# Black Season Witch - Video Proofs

Hey, Bob here. I just want to go over a video storyboard of the 4 scenes that we're going to be doing for Sonate. Now, this is just really just kind of opening up these as discussion points.
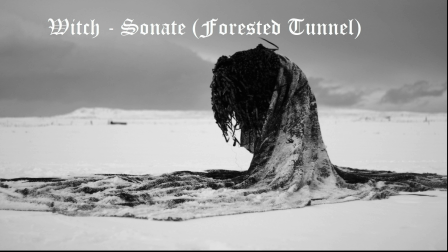Now, the first one is called Forested Tunnel.
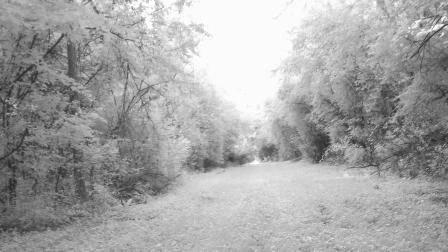Now, it takes place in a forest, and I'd like more canopy than this if possible, but I want a long path, again, possibly with a canopy on top of it,
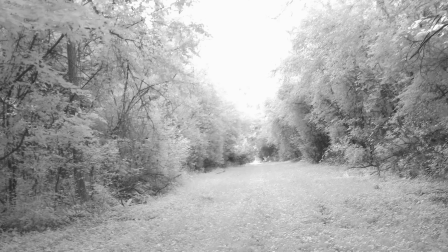with a either backlit if possible or some sort of light that's in the distance that kind of draws your eyes to it. It's kind of obvious, you don't know what's there, it's mysterious, your eyes are kind of being drawn to it, and you're kind of being pulled in.
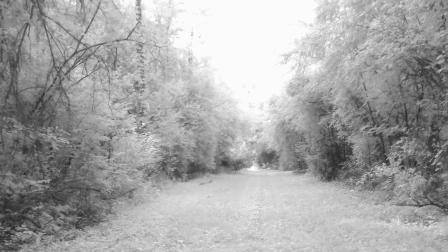Now, the scene is going to kind of fast forward. Now, I didn't speed it up just for the sake of just showing it to you,
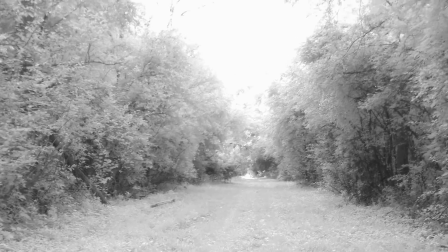but you see how I'm kind of like going towards the end of the tunnel here where the light is going to be.
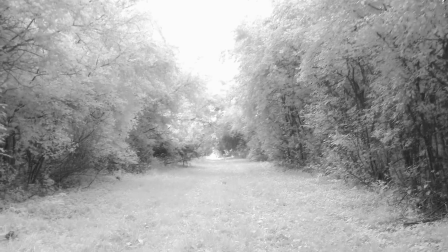Now, in the final scene, when we finish up with post, it's going to be going faster than this.
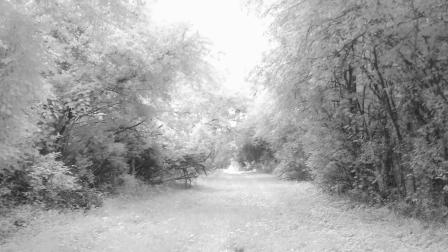Like, picture the beginning of the scene being stationary, and everything that you see in the last 20-25 seconds here is just going to happen really fast.
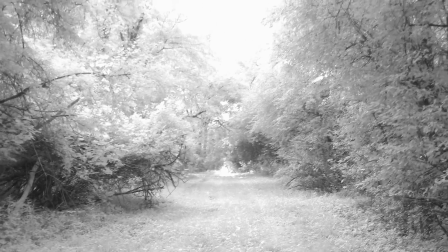Like, you're standing and then you're being pulled in right at the last moment,
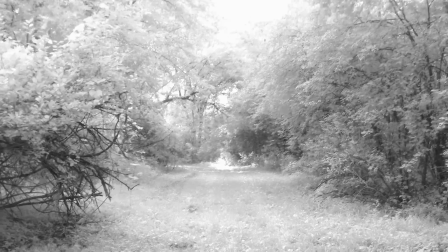and in just a few seconds, like you're being rushed into the light, and then the scene is going to end.
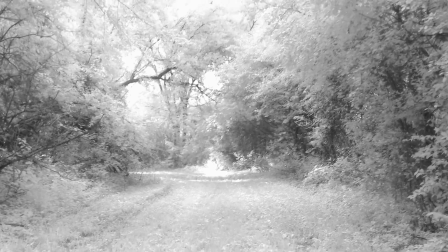Now, obviously here that's not going to happen because I'm not a talented videographer like you folks are, so we can work with that.
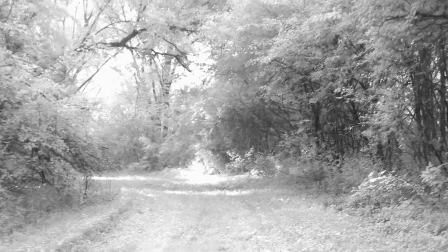But basically, that's how the scene is going to be.
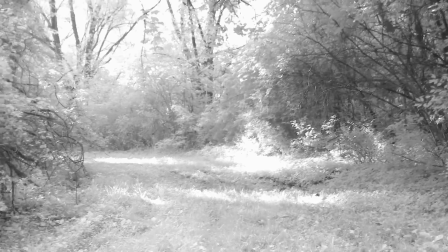Now, that scene probably, when we finish it going through post, is probably going to be maybe about 10 or 15 seconds or so.
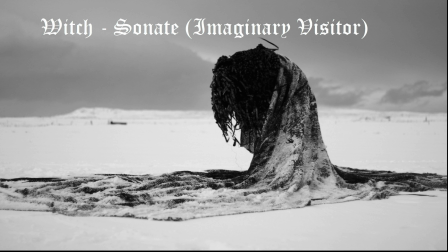Now, the second scene I have here, it's called Imaginary Visitor.
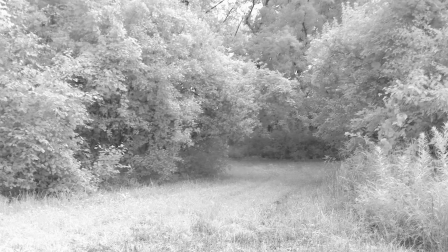Now, it's set in the same sort of setting as the first one. They're actually all kind of in the same setting anyway. You have a clearing of trees, and I like the pop-in, pop-out effect of someone kind of being a little bit off focus, like here, you know, kind of like in the distance, because it kind of pops in.
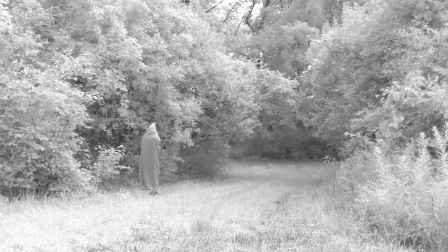You got some motion in the trees, fog would be cool, or any sort of, you know, slight motion would be good too. And then notice how I kind of like have the scene put the person here to the left,
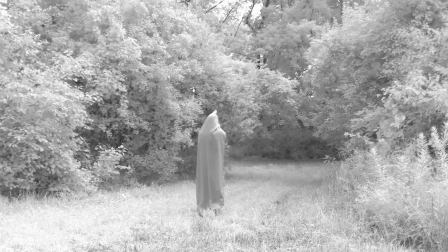and then just randomly kind of moving around the frame, kind of popping in and out. So you get the effect of them kind of disappearing and kind of reappearing.
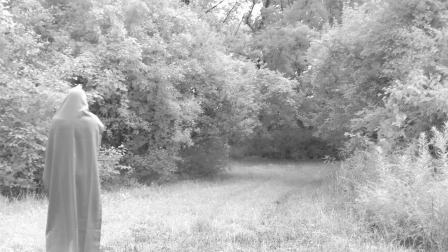Now, this will probably be chopped up in the final version,
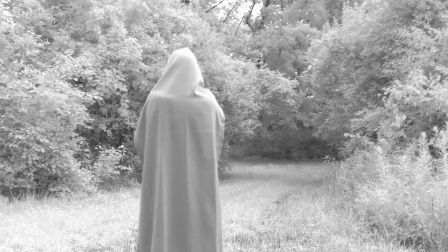or it might be all part of the same one as well, or the same scene.
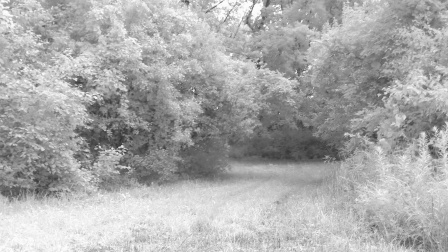But anyway, again, kind of the same scene, but you got the pop-in, pop-out effect.
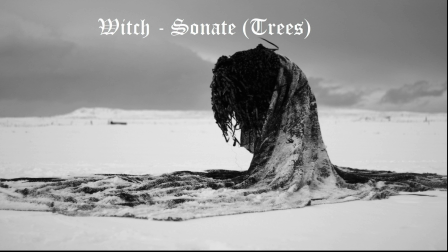That one's called Imaginary Visitor. Now, the third scene is just called Trees.
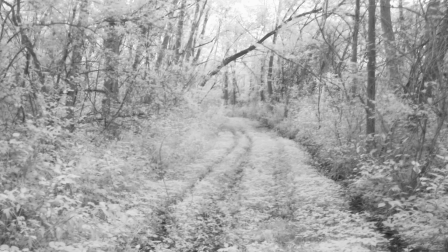Now, this is going to be a simple one. Again, the same sort of setting, more of a clearing though. Now, this actually could be a good scene or a good location for the first scene, which is Forested Tunnel. But in Trees, it's just going to be just a static video of trees.
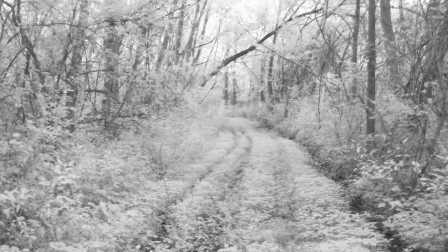And again, we're going to play with some effects, with some lighting effects, maybe some backlighting, and maybe some very slight motion. Fog would be cool. Again, creativity. The last one we have called Brook.
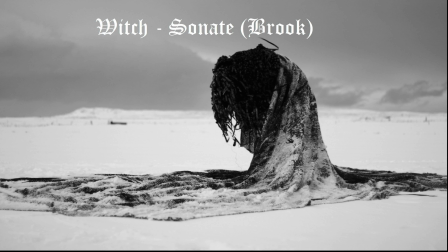Now, this is a real hack on my part. Basically, I'd like to have a stream with some running water, probably a little bit farther back than this,
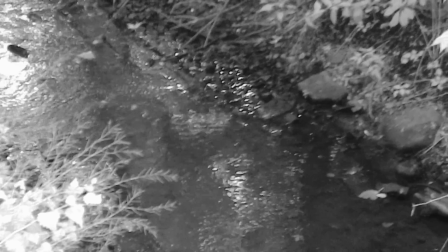and maybe with the stream kind of like coming into or fading in and out of the background. And again,
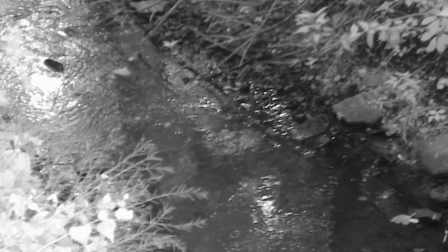post-production is going to be the key. Now, these are just discussion points for the first 4 scenes.
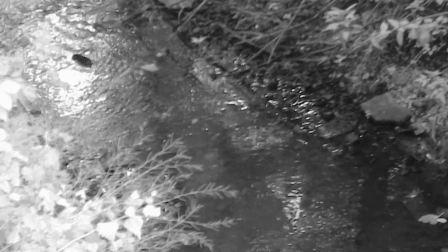That's it. Thanks.